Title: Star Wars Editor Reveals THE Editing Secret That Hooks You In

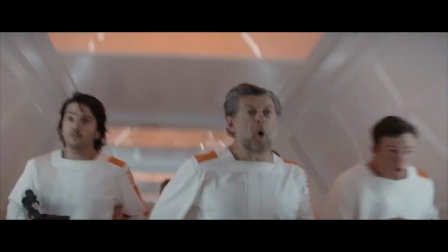It's being called the best TV show of the year And it's storytelling secret can be summarized in two words. You look at my timeline There's loads of blink removal. This is Simon Smith He edited episodes 9 and 10 of Vandal, but perhaps what's most interesting about Simon is he's a huge fan of YouTube Thomas Flight, Mr Beast, Tommy In It.
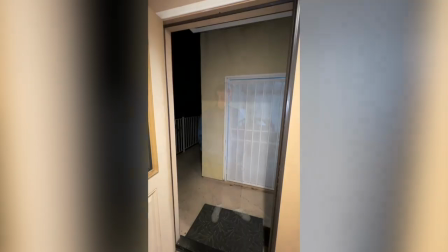The most amazing pieces of editing that I've seen have come from TikTok videos We spoke with
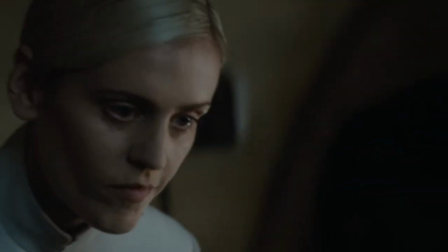Simon about YouTube editing trends and we broke down the editing one of Andor's iconic scenes.
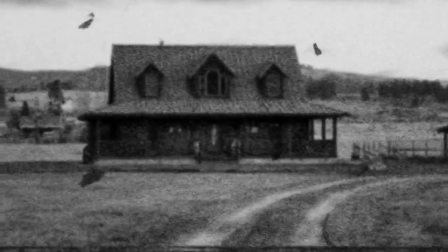And Simon reveals a storytelling technique that web creators have been missing this whole time. I have to be very honest straight away, this for me was I think the best television I've seen this year. And it was very unexpected I think. I think due to the nature of the show being a very secondary character from Rogue One. And I don't think people were particularly excited. and then when the first episodes came out I was like oh wait this is going to be something special and then we all started tuning in and we all started getting incredibly excited for it and so I'm very excited to talk to you about the show talk about your experiences the show and what it was and some of your creative decisions in making those episodes.
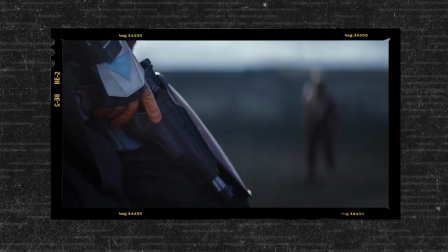So I'd watched The Mandalorian with my kids and absolutely loved it thought it was amazing I'd watched Obi-Wan and loved that.
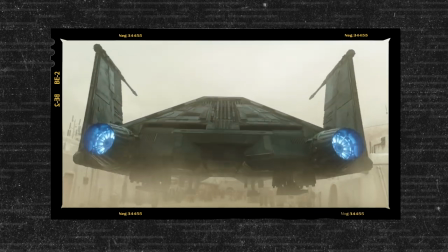And, you know, a big fan of the people involved in that. And then I knew that this was the opposite, right? It was the opposite to those shows. There was no lightsabers. There's no Jedis. In terms of the episode that I landed on, like, I think I met, there were three directors across the series. I met and talked to them about cutting on the first block of episodes. I met and talked to them about cutting on the second block of episodes. and my schedule and their schedule just fit that i landed on these two episodes and yeah i got
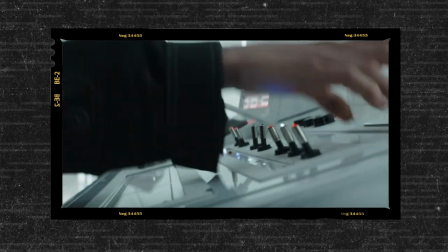really lucky like prison breakout is a is a very very lucky episode to land on but one of my favorite scenes i got to cut in in andor one of my favorite scenes in fact i've ever had to cut was the opening of episode nine and it's just um dedra and bix as dedra is interrogating bix in this in this two-hander by the time i come into this series these are two superb actors who have totally found their characters and they they know what they're doing they're firing on all cylinders and i get this you know this scene through in my dailies
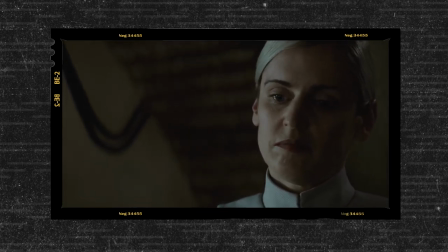what dedra denise uh the actress just did there she like cricked her neck and it was just such a brilliant character moment like she only did it in that one take we would have experimented with lots of different cricks of necks i've recognized something in her performance i'm like oh right how can i make sure that we do justice to to the clever thing that she's doing there you know you pull in the net and
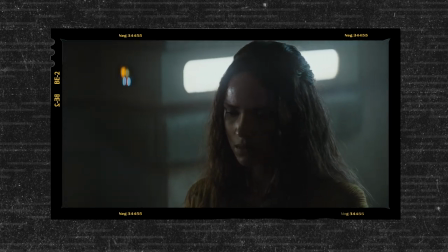the easy thing the quick thing is to assume
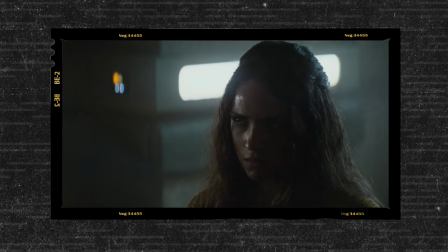that everything you've dragged to shore i made this one shot goes on for ages
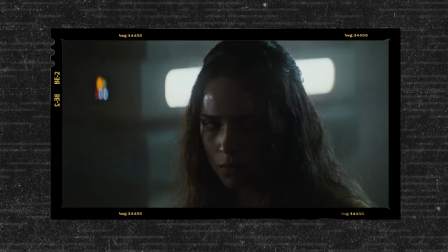now some of this here we are reframing subtly in the in in the edit
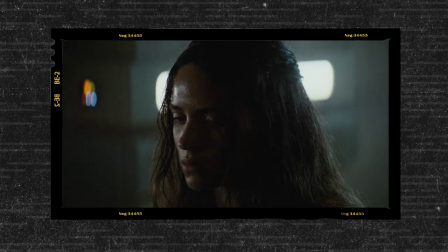as well and we're pushing in slightly to to take us into her and to almost
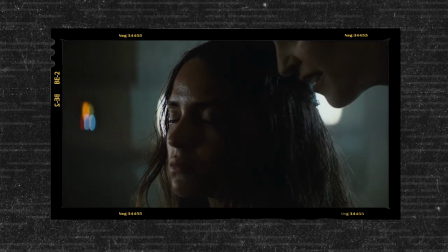increased the value of this one shot. And here she comes down Velociraptor, right?
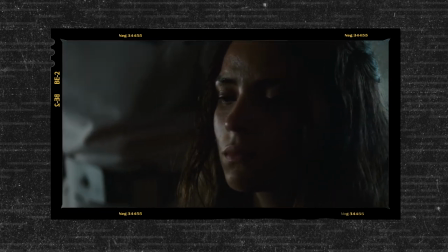I always felt like the shot in Jurassic Park where like the dinosaur just like dips its head in the frame and like smells her, you know. And that again only happened in that one take that she like dipped down perfectly and dipped back out again. And we kind of subtly reframed her to emphasise that.
We brought in Salmon Park last night. We tracked him to a radio hidden in his yard.